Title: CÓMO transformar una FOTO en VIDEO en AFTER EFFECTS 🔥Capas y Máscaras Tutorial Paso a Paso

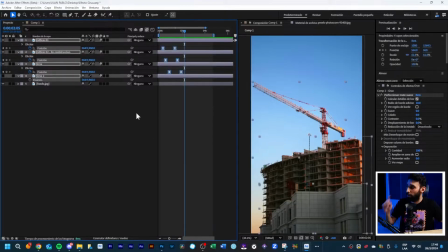Incluso permítanme mostrarle algo que se incorporó en el nuevo After Effects, que este es el caso perfecto para usarlo. Fíjense que yo tengo esta animación de entrada, se ve perfecto, pero si yo quisiera hacer que salga de cuadro,
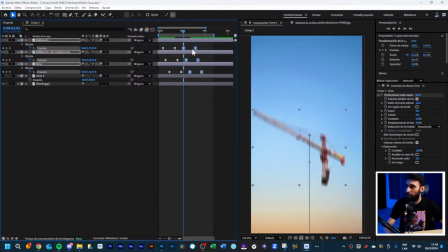saben que si seleccionan múltiples keyframes así y los copian y los pegan, normalmente se te copian y pegan un montón de capas. Ahora ya directamente se puede copiar y pegar todos los keyframes juntos, sin que se te dupliquen las capas.
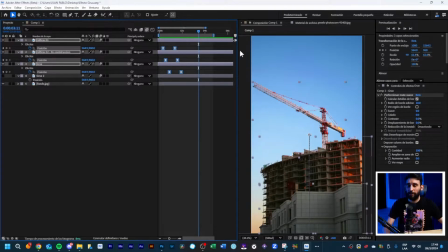Eso es algo que se resolvió.
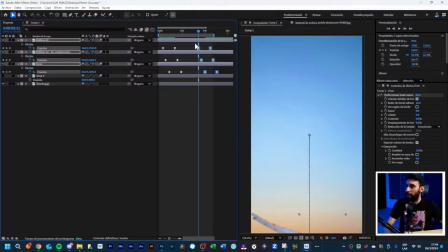Pero otra cosa que hace, o un problema que yo tengo acá, es que al copiarlo y pegarlo, todos los keyframes se me están copiando exactamente igual, lo que me está generando esta suerte de error.
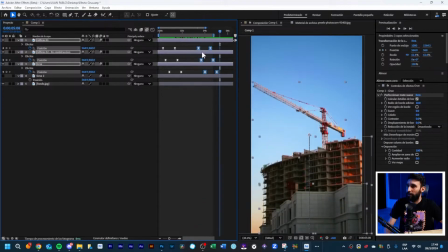Normalmente yo vendría acá, le daría clic derecho y vendría asistente de fotograma clave y pondría fotograma clave con tiempo inverso para que se me haga este efecto de ir y volver. Pero After Effects, en la nueva versión, como les decía, ha resuelto eso.
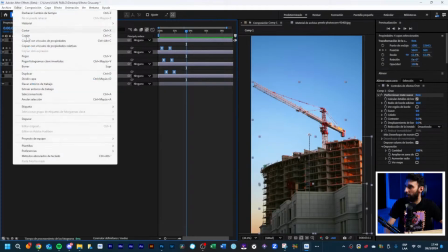Y si yo ahora selecciono todo, puedo venir a editar, puedo venir a copiar y ahora puedo moverme en el tiempo, por ejemplo hasta acá, y ahora puedo venir a editar y pegar directamente los fotogramas clave invertidos. Y ahora es un pequeño tip que tiene After.
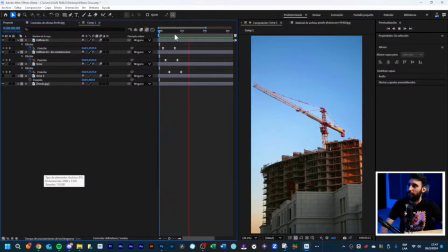Así que, ahí está, hemos logrado el efecto.
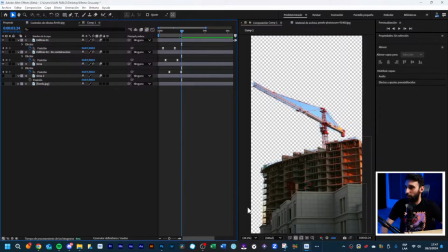Fíjense que si yo elimino el fondo que hemos recuperado, lo hemos hecho con inteligencia artificial, yo todas las máscaras las hice muy desprolijas.
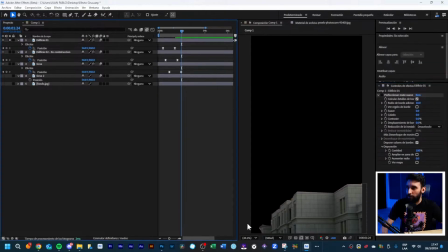Solamente agregué este efecto que es perfeccionar mate suave. Si yo lo tengo desactivado están los cortes bruscos, como está hecho acá.
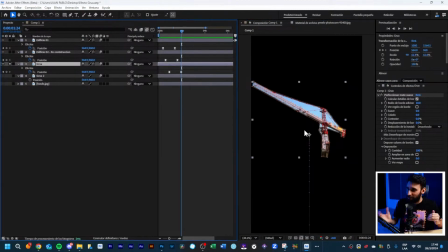Y si lo activo se me hace un suavizado. Creo que en 5 minutos lo hemos hecho el efecto. Nos hemos podido mover lo suficientemente rápido.
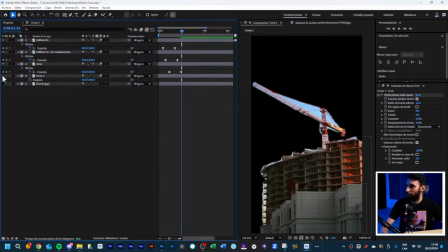Y ahora recuperando absolutamente todo, ahí ha quedado.
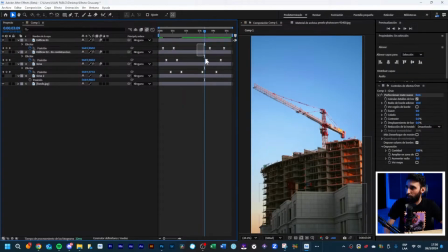Creo que esto, mientras más rápido ustedes hagan que suceda, mientras más ruido haya entre una capa y la otra, mientras más motion blur le den, mejor se va a vender el efecto. A falta añadirle el efecto de movimiento, lo que hace que esto parezca que es un video.
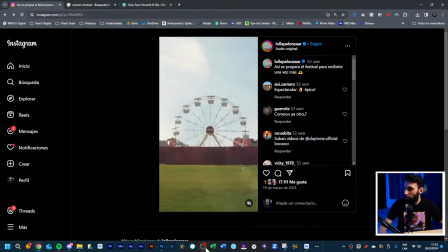Esto lo podemos hacer muy fácil.
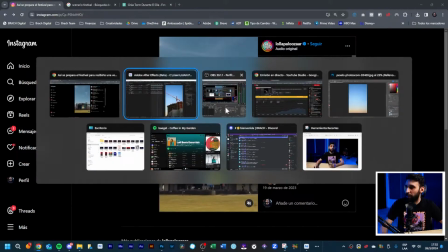Se puede hacer con una cámara, pero para no volárnosla, para aquellos de ustedes que no sepan de uso de cámara, vamos a crear un objeto nulo.
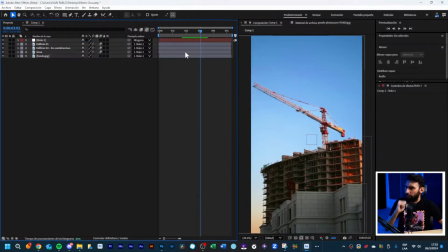Vamos a asociar todo al objeto nulo. Tenemos que añadirle un movimiento de cámara.
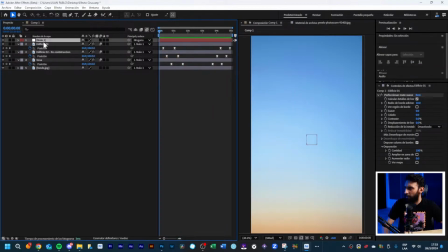Esto muy fácilmente podemos hacer que la escala del objeto nulo comience en 100%.
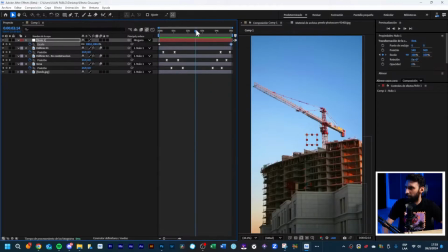Que la escala finalice en el 100% y que más o menos en el medio haya una suerte de zoom.
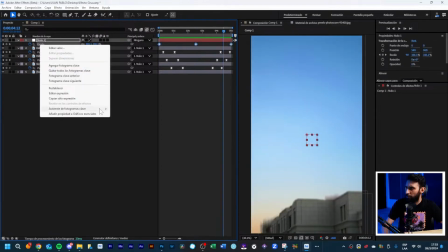Puede estar suavizado incluso, si quieren que pase un poco más desapercibido.
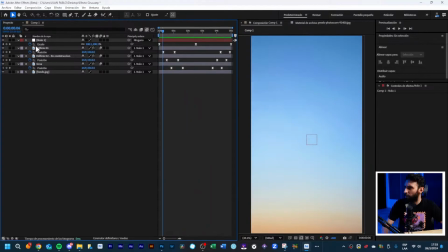Ahí tenemos un movimiento de zoom y lo que va a pasar en la posición es que le vamos a agregar una expresión.
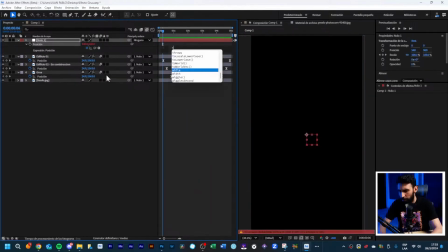Alt click al relojito. Vamos a poner wiggle, abrir paréntesis. Y los dos parámetros del wiggle nos determinan. Uno determina con qué velocidad se va a mover y el otro determina
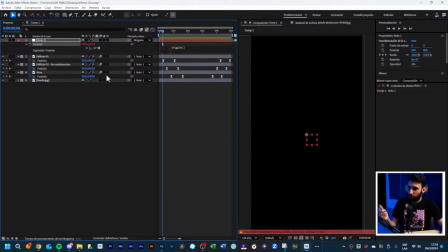cuánto se va a mover. La velocidad está determinada en segundos y cuánto se mueve está determinado en píxeles.
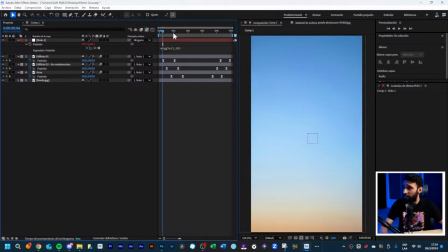Por segundo, si no me equivoco, se va a mover 20 píxeles. A ver, ahí se nota bastante que tenemos un movimiento. Si yo lo hago mover más, 50 píxeles va a ser más violento. ¿Ven? Y ahí parece como que la cámara se mueve.
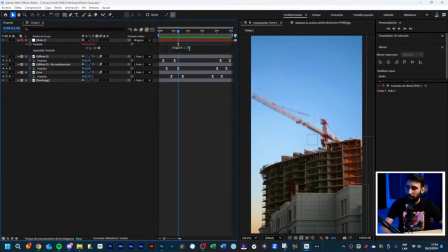Yo no lo haría tan violento. Para mí tiene que ser bastante sutil. 20 píxeles. Y a ver, ahí puse 2. Si puse 2, ahí está, entonces me confundí. Es cuántas veces por segundo se repite el ciclo.
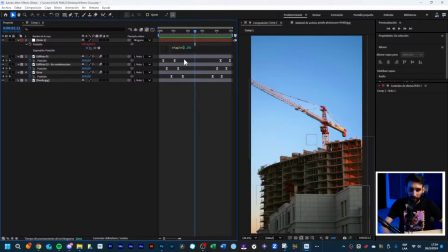Entonces 2 veces por segundo se va a estar moviendo 20 píxeles. Si yo pusiera 10 veces por segundo se va a mover muchísimo. Ahí está, ven, ahí parece un terremoto. Si yo quiero una sola vez por segundo, o sea que haya un ciclo por segundo, va a estar más lento. Ahí está bastante sutil. Y si quieren que sea más sutil todavía, pueden poner 0,5.
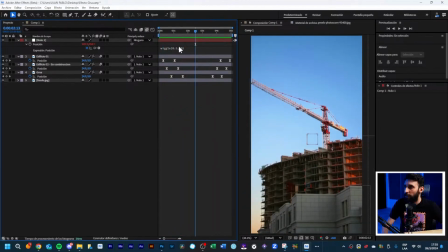Esto ya es una cuestión de que cada uno elija con cuánta violencia quiere que se vea. Así que esto fue todo. Espero que les haya servido. Déjenme un comentario con otro efecto que les interese que haga. Y bueno, nos vemos la próxima. Tremendo. Así se labura acá, muchachos. Impresionante. Espero que les haya servido.